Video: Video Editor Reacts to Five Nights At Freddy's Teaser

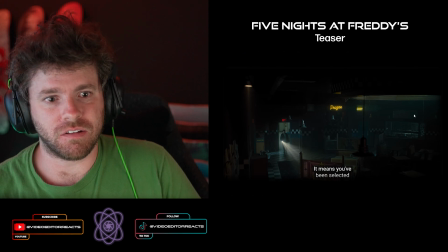There's an orange highlight right there and obviously the bluish shadows and everything,
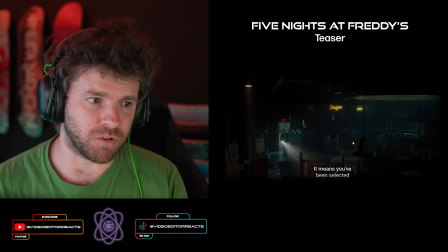if they're very, very contrasting and that's a very popular way to make an artistic
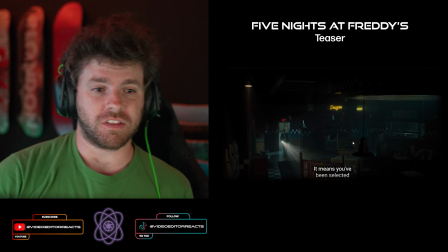style in footage is just using that orange teal combination there. So this, I mean, this looks great.
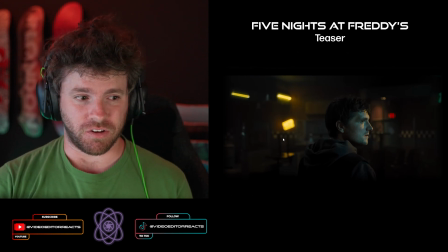So what I love about this shot in particular right here is the highlights, which are yellow in this case, and there is still some orange back there, but they're using a lot, lots of hints of yellow.
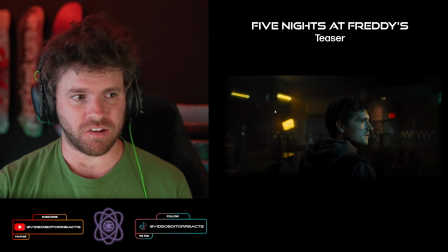The really cool way that they're doing this is that they're using this yellow backlight, but they're also using a yellow kind of like a key light where it's reflecting almost what's behind him so again we're hitting those
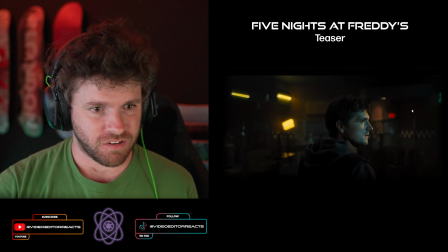contrasting colors and I mean I think this this looks wonderful we're going to have so
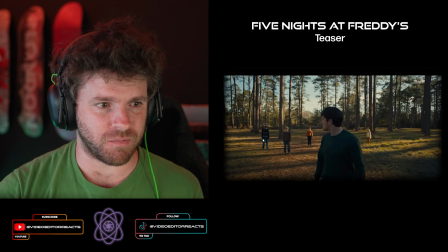much fun together I have no idea the concept of this I mean kids kids standing like that in the middle of a forest just count me out and you can actually see it again in this shot right here.
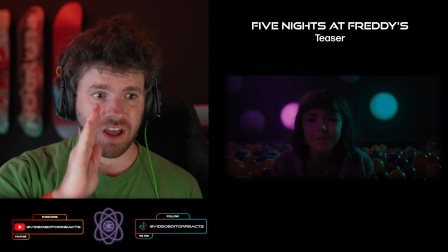Uh, so on the side of her face, I believe, yeah, her face is, is blue, which is obviously right here and then purple right here.
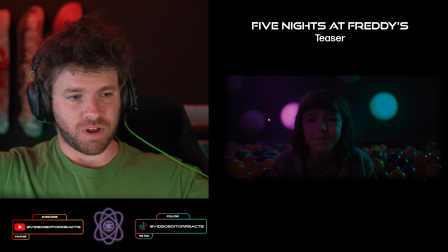And they, they have two lights right here, aiming directly at her and, uh,
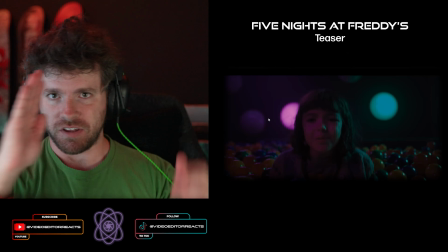just reflecting what those colors are to give that contrast, uh, going on.
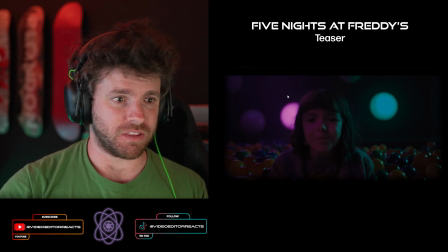And it just, it looks wonderful. I mean, in this bokeh effect right here, I mean, this has to be a wonderful camera because to get a bokeh to this effect, I mean, you would be clocking in at a very, very fast aperture.
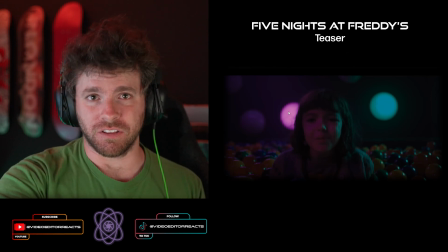So, and especially in low light like this, I mean, this is a very, very expensive camera, if not camera, a very expensive lens.
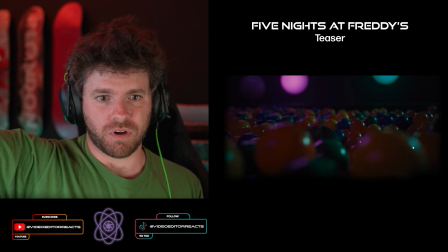That key light, that blue light, you can almost see it reflecting. There's another one up there on that side, just aiming down. and the purple right here. I mean, these contrasting colors just wonderfully made. All right, so that was Five Nights at Freddy's. That looks absolutely terrifying, but I think it's going to be good just from what I've seen. Obviously, comment down below if you've played the game or seen anything more about this. Obviously, this came out just, you know, a couple days ago, I believe. So I'm excited to see more about it. And I think this was wonderfully edited. I think this is going to be a pretty good success, especially for a scary movie. I think that we need a good scary movie. So, yeah. Hey, comment below what kind of trailer I should review and react next. Thank you for tuning in, everyone.